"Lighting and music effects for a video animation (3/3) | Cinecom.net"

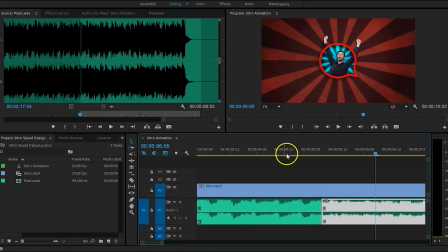987s
All right, the beat goes on here perfectly. Now, of course, the transition doesn't sound that well. It's pretty abrupt, so we are going to set a transition between these two. And because we are remaining the beat sequence, we won't notice that much from this change.
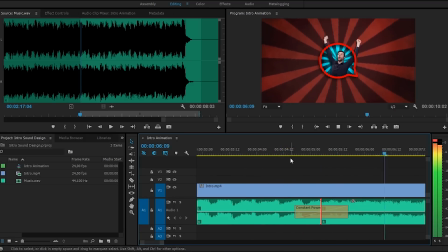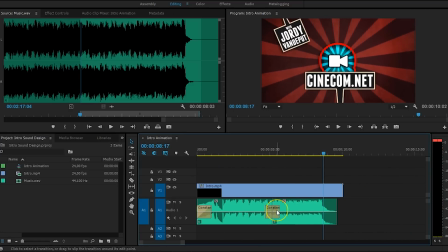1008s
Okay, so the beat actually drops out pretty fast over here. So I actually might want to increase my transition a bit more and also move the transition more to the right so that I retain that beat a bit longer.
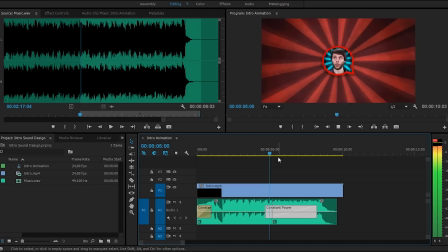Nice! So now we actually have the impression that the drum is fading out, but the rest actually keeps on going.
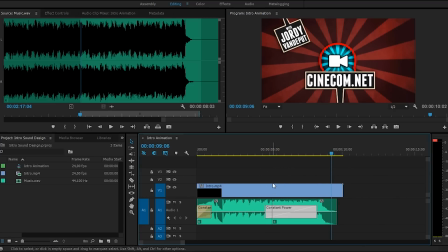1035s
And that's because we have cut on the right place. So now we're only left with the sound effects. These are usually movements or elements touching each other, like a clap, but also specific sounds of a certain object. Now don't put a sound under each movement, but try to think which movements are faster than the rest. Like we have the flippy images on the ends. We can add like a fast swoosh to it, but also specific sounds that relate to my content, and that's for example the projector, which has a very common sound. And lastly, you can emphasize objects to draw attention to them, like the boards that come in from different sides. When adding these sound effects, also mind the volume of each sound. You don't want each sound to be very loud. When you have a rolling ball, that sound could be more subtle, as if you would have a brick falling on the ground, which can be a lot louder. So play with the volume and don't be afraid to turn it down a lot. Subtle sounds can already give an extra dimension.
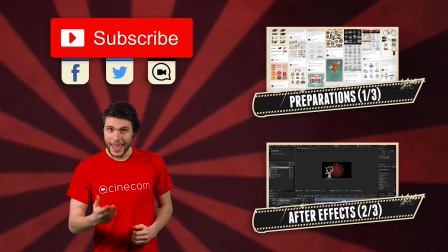1107s
So that was it again for this tutorial video. Again, all the resources can be found in the description below.
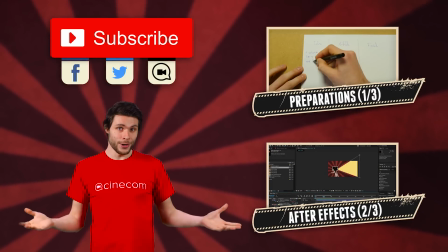1114s
And if you're interested to see part 1 and 2 from this tutorial series, then follow the annotations here on my left.
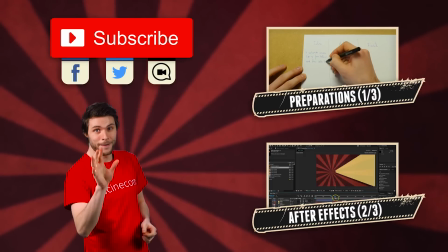1120s
Thank you again very much for watching, and stay creative.